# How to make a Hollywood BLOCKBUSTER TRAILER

Hey guys, Janik here for Cinecom.net and welcome back to another Copycat Friday.
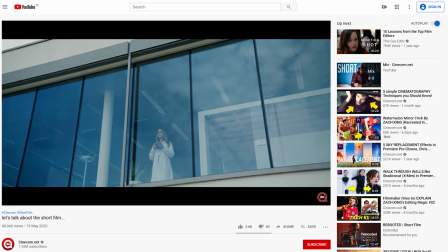And believe it or not, the first teaser for our short movie is out. It took us a while, but we finally made it. And if you want to check it out, click on the link up there. Now making that teaser gave me a great idea. How to create a super epic Hollywood blockbuster trailer for your next movie.
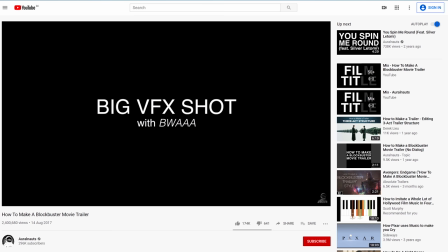And look at this! We found this blockbuster trailer template on YouTube. How easy is this? Maybe Too easy That's why we decided to put the template to the test. However, the template is only text and music That's not how a trailer works. So we created our own epic trailer
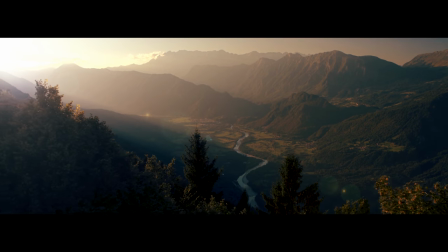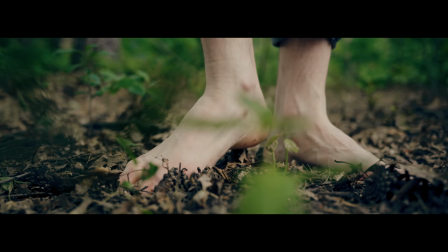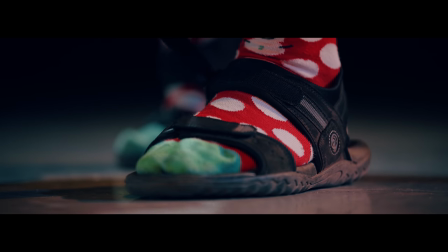There's something you should know about me
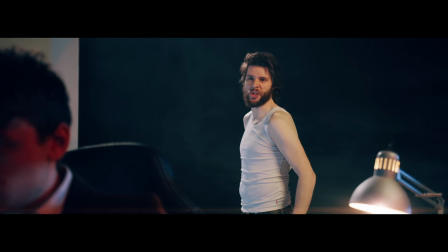I despise to wear shoelaces I
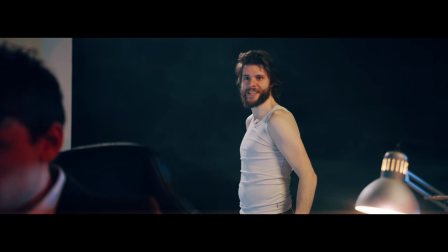choose velcros I
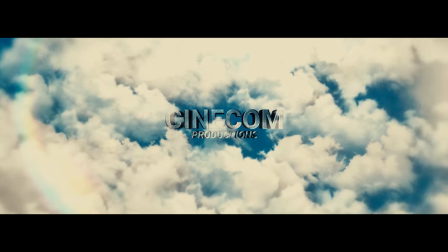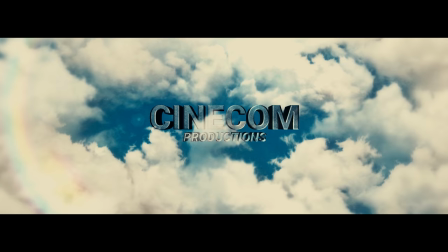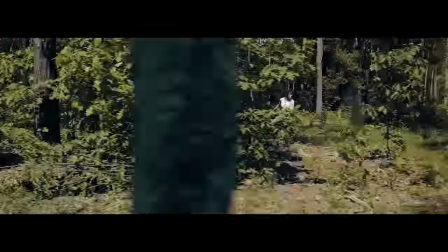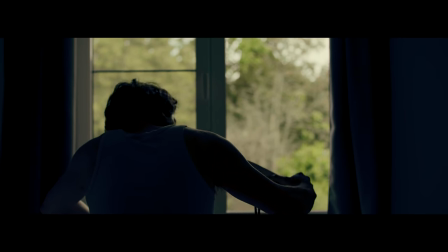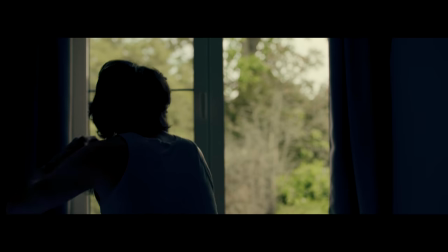won't be brainwashed they
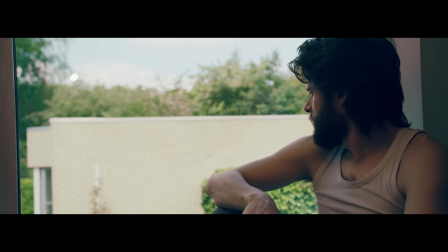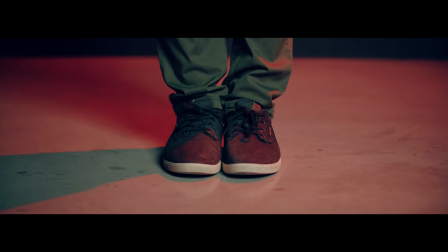are going to wear what I say they wear is
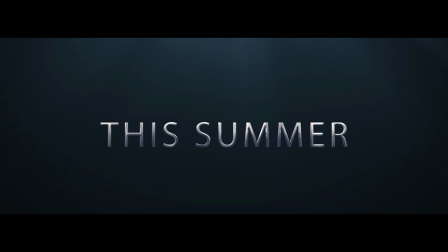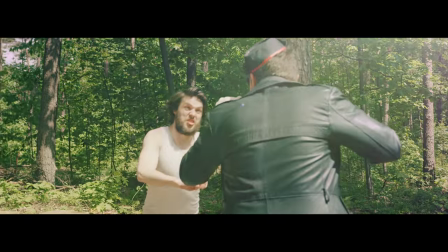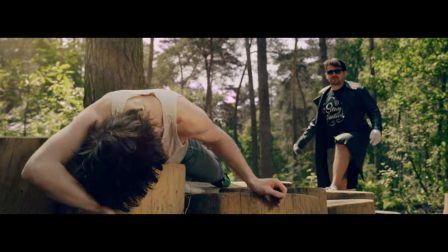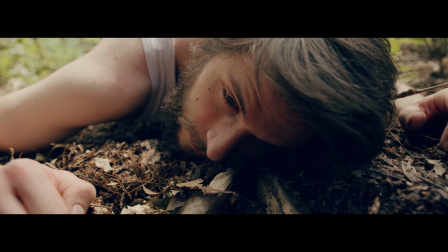velcro we're dying for yes
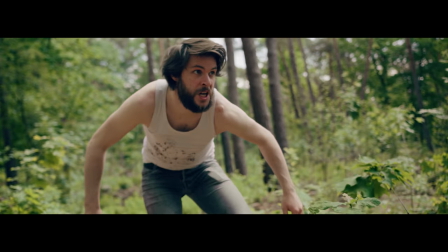it is
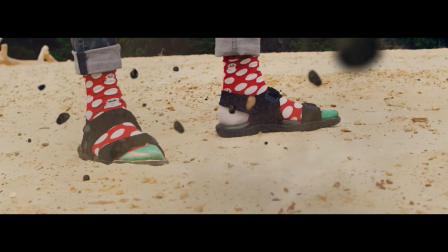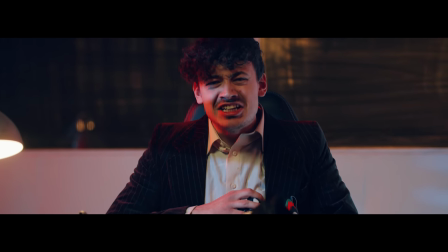No one in this world is you need my will is law
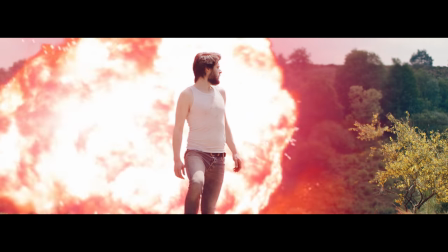I am you need
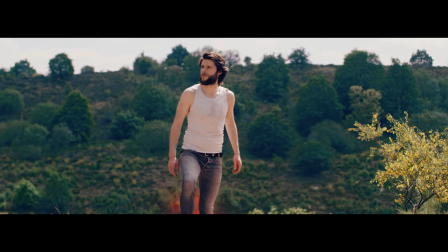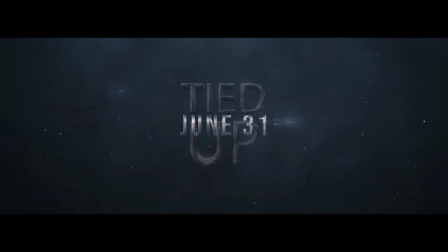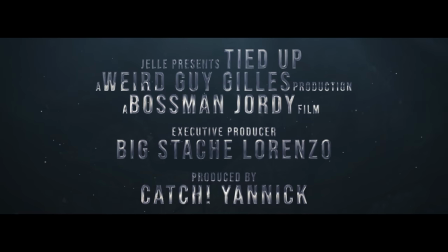That was weird and epic at the same time Jordy really keeps surprising me with this acting.
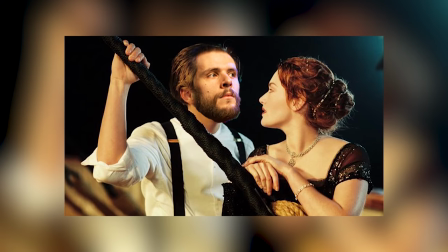He could easily be the next Leonardo DiCaprio What do you guys think? Let me know in the comments below But what makes a trailer work? How do you build a story and most importantly how can you make the audience want to watch your film? Well, let me give you some tips on creating your own trailer. Of course Everything starts with the music your music will set the overall tone of the trailer and believe me music is super important for instance take a look at this scene right here Geordi is looking through the window,
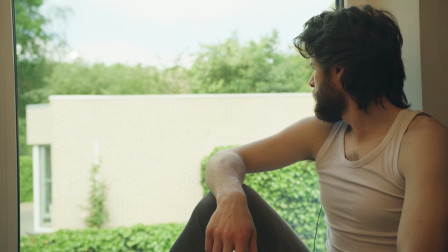a normal scene. Now if we take some tensile music and place it underneath the clip, you will make it epic,
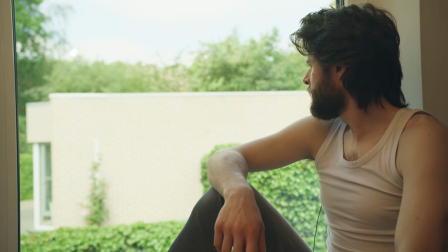giving the feeling that Geordi is going out to do something great, an adventure!
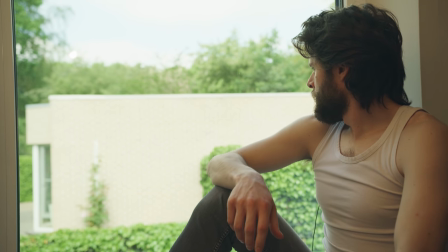But if you place some super sad song under the clip, the clip will get a whole different meaning and feeling to it.
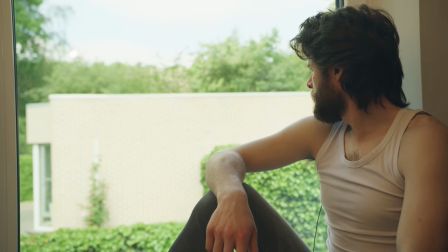It becomes sad and you feel bad for Geordi. So you can see music very important. Now besides setting a tone and giving a feeling to your trailer, music also helps with the storytelling.